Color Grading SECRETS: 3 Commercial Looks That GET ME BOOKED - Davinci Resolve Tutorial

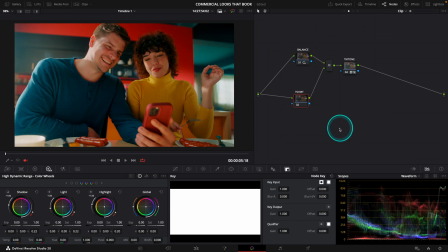8:15 You can see it really opens up the image. When you are working on a pop grade, the secret sauce is in the color separation.
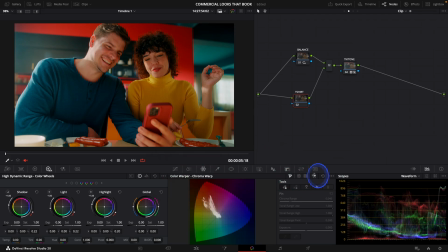8:23 I want to make the jumper more noticeable. In the chroma warp,
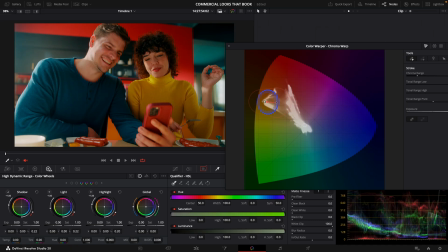8:27 I saturate a bit more the yellow and bring it towards orange and bring down the exposure to stay in a natural tone.
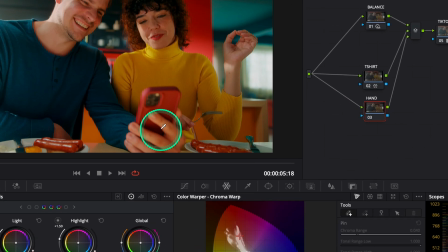8:35 I create another parallel to take care of the hand that is having a not uniform color.
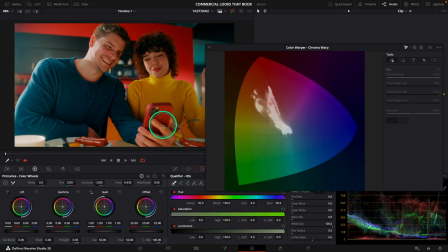8:43 I create a window, come back to the chroma warp, and move around the vector of color until my color is uniform.
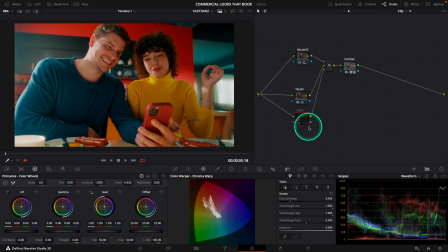8:51 Pop grade doesn't mean saturated only, it needs to be clean for it to work. I will relight their faces just a tad for us to see their expressions better. For this, I create a window around her face.
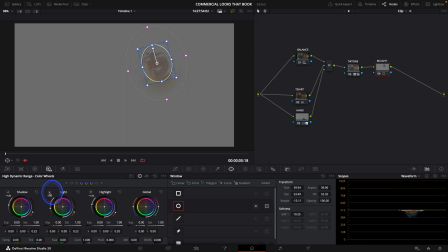9:05 I check in shadows if it will be the segment that will allow me to raise her.
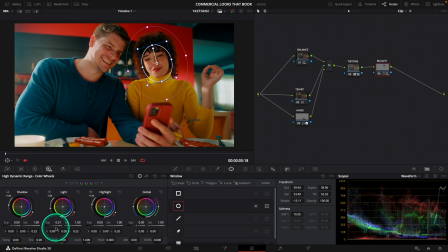9:11 Doesn't seem like it. I will then choose light and raise to 0.51. You can see that the result is pretty natural. I'm super happy. Let's create another circle for him to have the same parameters. I'm satisfied with that. Let's track these and finish on a vignette.
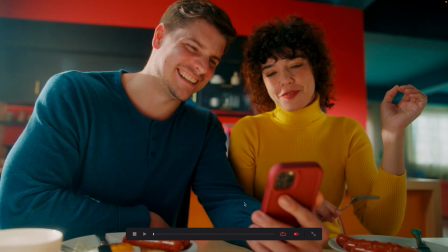9:31 So, three looks, three very different moods, but all of them do one thing. They serve the story and they solve a brand problem. If this gave you ideas, if it inspired you to test something new, give it a like and leave a comment with your favorite look.
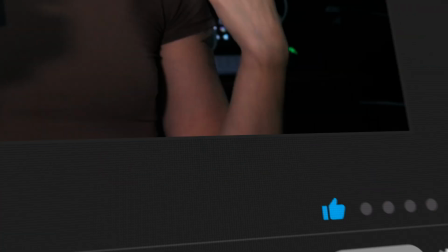9:48 If you want to learn more about color grading, subscribe to the channel. See you guys.